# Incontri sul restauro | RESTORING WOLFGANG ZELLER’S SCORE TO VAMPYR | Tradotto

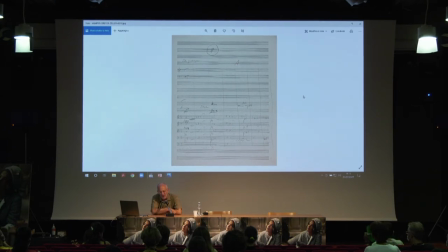(15:59)
Alcuni effetti sonori c'erano presenti in cui si può dire che dovevano essere lì, però il sonoro non rappresentava quello che dovevano invece rappresentare. quindi una maniglia di una porta che non si sentiva,
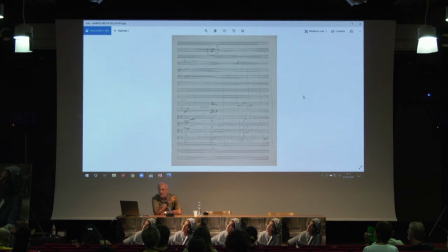(16:14)
era solo un rumore, quindi l'abbiamo sostituito, poi dopo quando si bussa la finestra l'abbiamo visto,
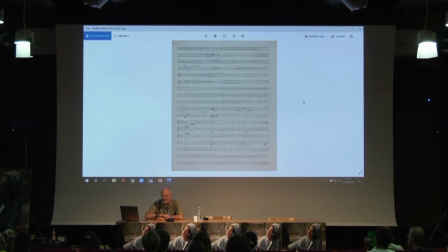(16:22)
però l'abbiamo sostituito il secondo effetto quando bussa alla finestra per la prima volta non si sente niente,
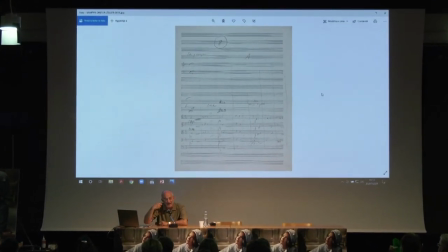(16:33)
Allora la seconda volta prima che la ragazza lo faccia entrare nell'albergo allora c'è veramente il suono di quando batte
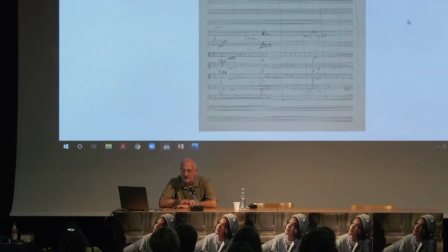(16:41)
molto chiaro e quindi abbiamo preso quel sonoro e l'abbiamo messo all'inizio quando il sonoro non si sentiva di battere la finestra. In questo caso avete sentito come era l'apertura,
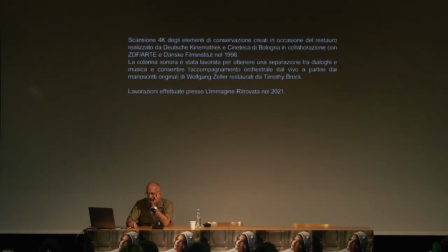(17:07)
quindi qui si rimuove,
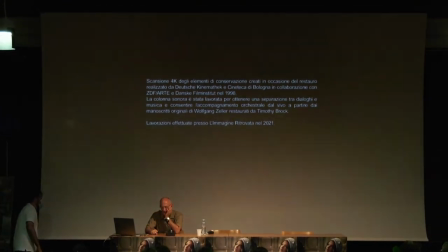(17:14)
beh dal momento che si rimuove la musica dal film e si lascia tutto il resto.
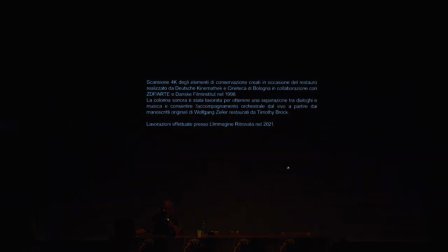Dobbiamo saltare questo perché l'abbiamo già visto.
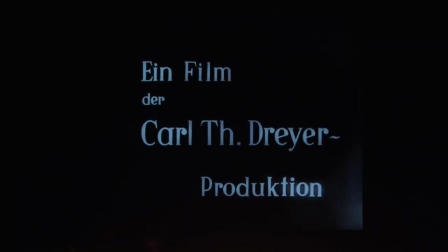(17:34)
Avanti veloce. Ci può fare?
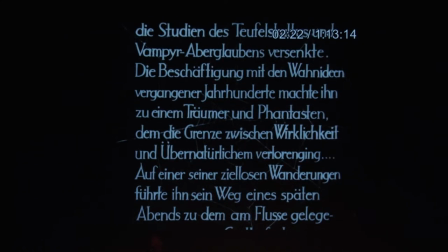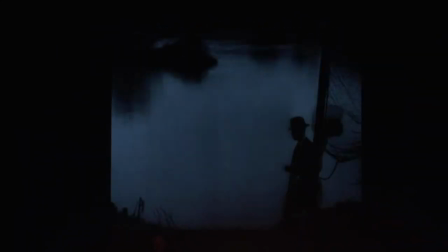(17:45)
questa è la copia che ho usato la notte scorsa qui abbiamo il solo quando arriva Alan c'è la musica qui
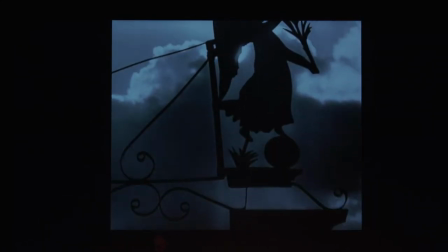(17:54)
e non c'è nessun sonoro dal film
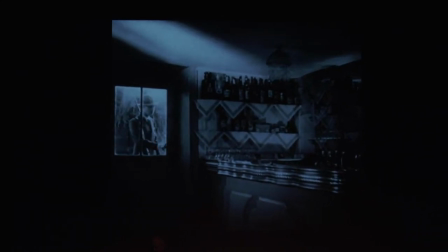(17:58)
poi ecco battere contro la porta qui abbiamo visto era muto originariamente
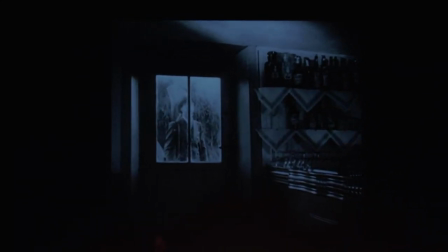(18:05)
ecco questa invece è la seconda battuta che l'abbiamo messa al posto della prima Poi gira e sapete che è la stessa qualità del bussare alla porta o alla finestra in questo caso.
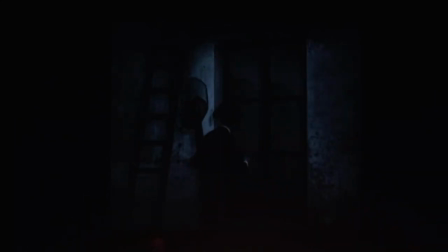(18:21)
Quindi sono identici.
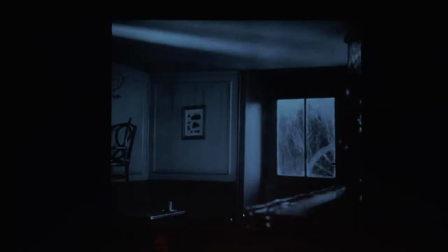(18:27)
Ci sono delle qualità diverse di sonoro,
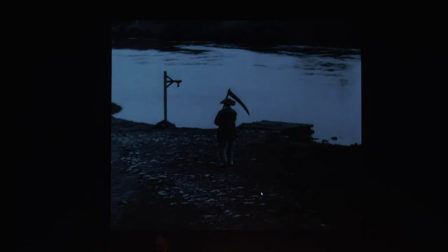(18:32)
Gilles Babersa che lavora nel laboratorio di Bologna,
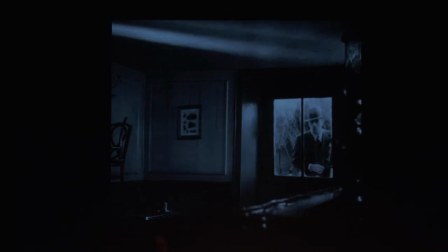(18:37)
abbiamo fatto tutte le estrazioni sonore insieme, lavoriamo insieme da ormai 10-12 anni.
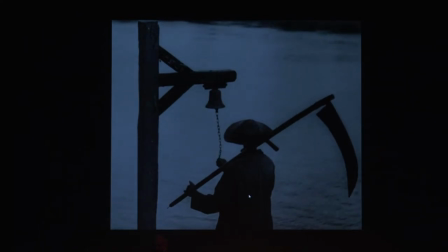(18:49)
Ecco, per esempio qui, questa.
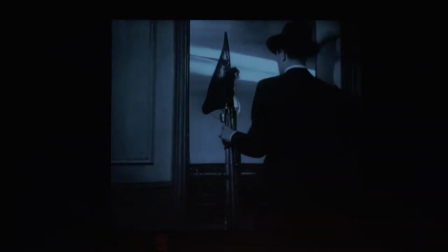(18:52)
Ho deciso di usare la campana originale perché c'è una qualità specifica
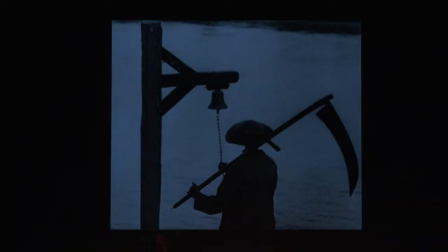(18:59)
che non si può sostituire dal vivo e ovviamente quella campana che vedete, perché sostituirla?
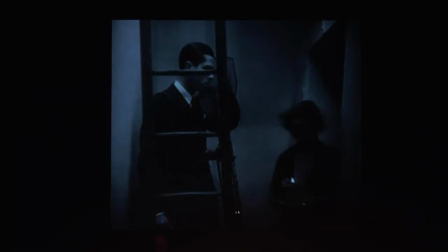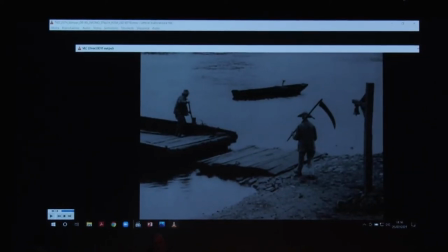(19:15)
È facile sostituire una campana da un punto di vista musicale,
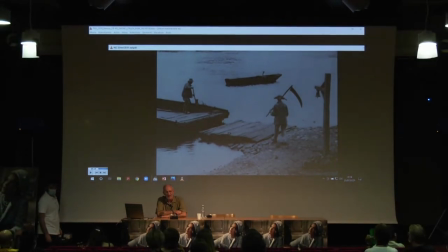(19:23)
però è impossibile sostituire una campana con lo stesso suono, con un suono dal vivo. No, non è possibile. Una campanella che suona dal vivo non ha l'estetto effetto. E poi si vede l'uomo con la falce che da dietro suona la campanella. Insomma, non volevo imitare questo.
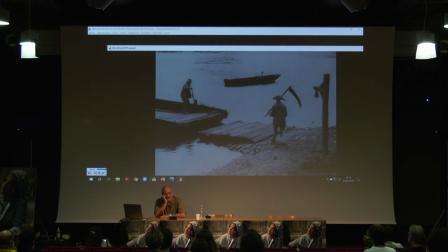(19:43)
Poi francamente è quasi impossibile sincronizzare una roba del genere, pensate come direttore d'orchestra, ci vuole una pratica continua, non dico che sia impossibile ma è difficilissimo e quindi è una scelta che ho voluto fare,
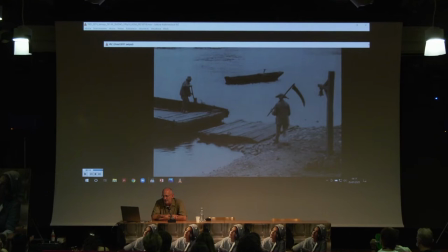(19:57)
lasciare quanto più possibile il sonoro originale in quanto non è un film sonoro e non è un film mutuo, mi correggo.